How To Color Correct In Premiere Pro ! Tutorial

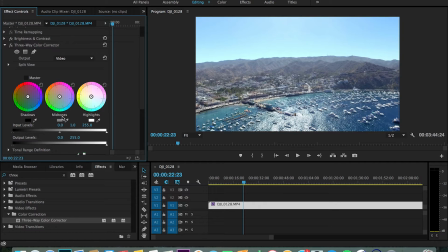And the midtones are usually like your grounds or sometimes water. And then shadows, well, self-explanatory, they're the shadows inside the pictures. And why we have these color wheels is you can actually alter the color of those.
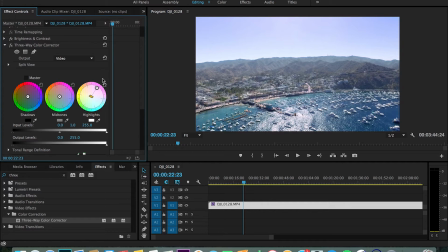So, like, let's say if I wanted the highlights a little bit pinkish, you can bring that up, it'll be pinkish, yellowish, and so on. You see how it's kind of changing as I move it around? And you can just alter that. I'm not going to play around with it.
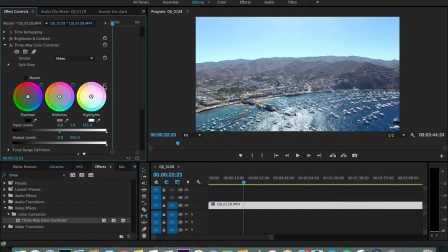I feel like my camera did a good job in the colors, and I'm not really color grading, which I may make a video about later explaining that. But that's mainly for movies and short films and stuff like that. So that's why we're not going to play around with these wheels right now.
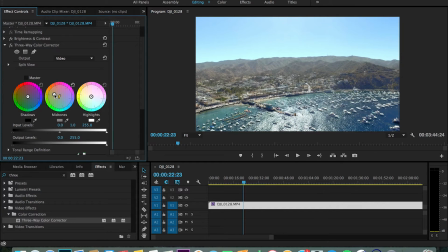But for other videos, like color grading, that you need color grading, these are perfect for that. And you see how I'm messing around with the mid-tones right now? You can make them a little bit reddish to get more of a warmer color and temperature. Like, if you want to exaggerate, like, how hot it is or something like that, this is a great way of doing that.
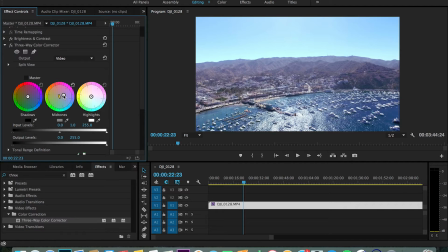Or how cold it is, you may want to make it a little bit bluer. But like I said, for a casual video like I'm doing right now, you probably won't want to use these. And then the same goes for the shadows. So let's reset those.
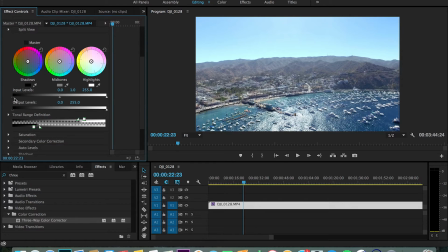Okay, here we go. Input levels and output levels. So in shorter terms, what the input level does is it really just makes it a little bit darker. Because as you can see, if I drag this, hold on, it's not letting me drag it. Okay, if you drag this, it gets darker, the picture.
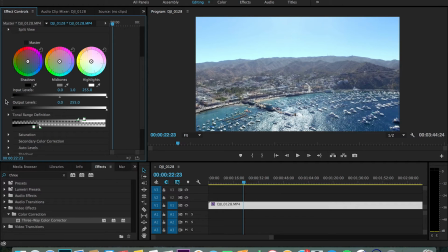So depending on your contrast, sometimes you will need a little bit darker or a little bit lighter. And this is what these are for. So let's make the input level just a little bit darker, just very little. And then the output level makes the scene brighter.
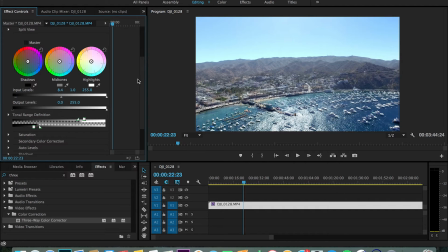So I don't need to play with the output level right now, but depending on your picture, you may need it, you may not. And now total range definition, here's what you're going to want to do, okay? So first of all, let's go back to these color wheels.
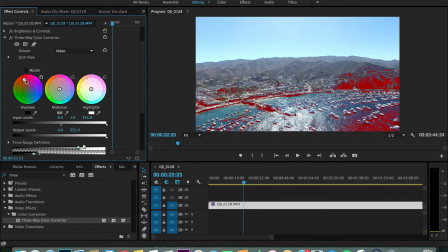Let's make your shadows very, very saturated right now. And look, you see how it highlights all the shadows red. And what you're going to want to do is, don't worry, it's not going to look like this the entire video. You'll see what I'm going to do. The midtones, let's just make this any color.
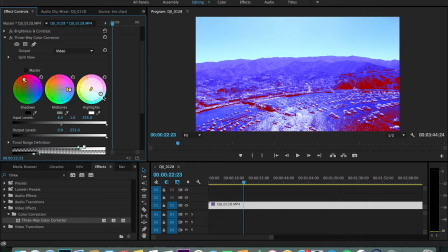You can make these any colors you want. This is just for your visibility. And then it highlights very yellow. So as you can see right here, it shows you where all the highlights are. Right here, all the yellows are highlights. All the reds are the shadows. And then all the blues are the midtones.
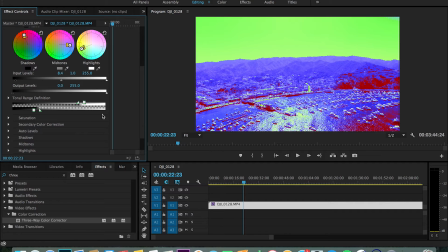So here's what we're going to do with the total range definition. We're going to want to mix it. So let's just blend it a little bit in. So just play around with these squares and triangles until we mix them.
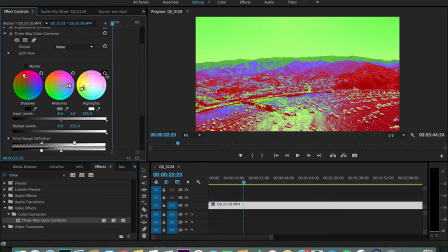There we go. That looks pretty mixed. So then you're just going to want to press this reset button right here on all of these. And now they're kind of mixed in. It may not look like there is a big difference involved, but trust me, it's gonna make a better difference when we get into the saturation.
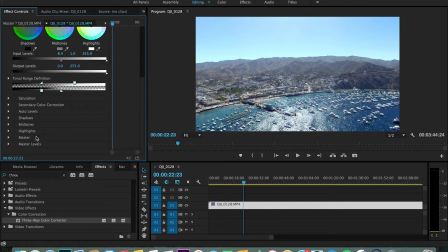Now, these are more advanced things. We don't need to worry about these right now. So let's just go into saturation for right now. Okay. For me personally, I really like to have my videos very saturated, very colorful, very punching, like in your face.
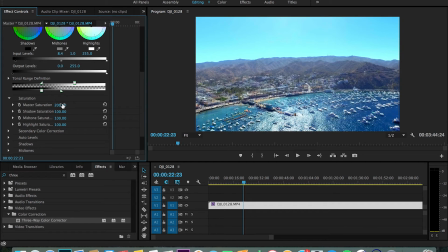So what I usually do is I bring this up to about 200. Depending on what you want for your saturation, it might be different. That's your master saturation. So it's going to bring up all your highlights, midtones, and shadows to 200%.
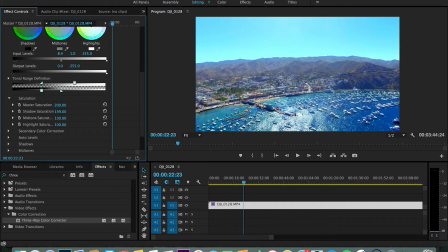But if you want a little bit more in your shadows, you can bring this up to 200%. I actually like to recommend keeping it below 100. Because you don't want a lot of saturation in your shadows, or else it won't look as natural. So let's bring the shadow a little bit down.
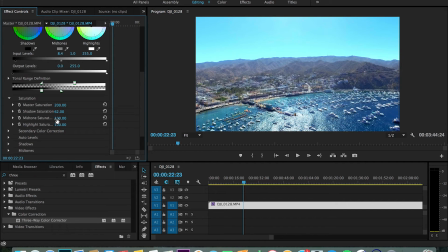And then midtones. This is probably one of the most that you're going to actually bring up out of all these. You're going to want to bring these up to about 200 also. The reason for that is because your midtones are like your grounds, your ocean. So you want those to be very vibrant. And then highlight saturation.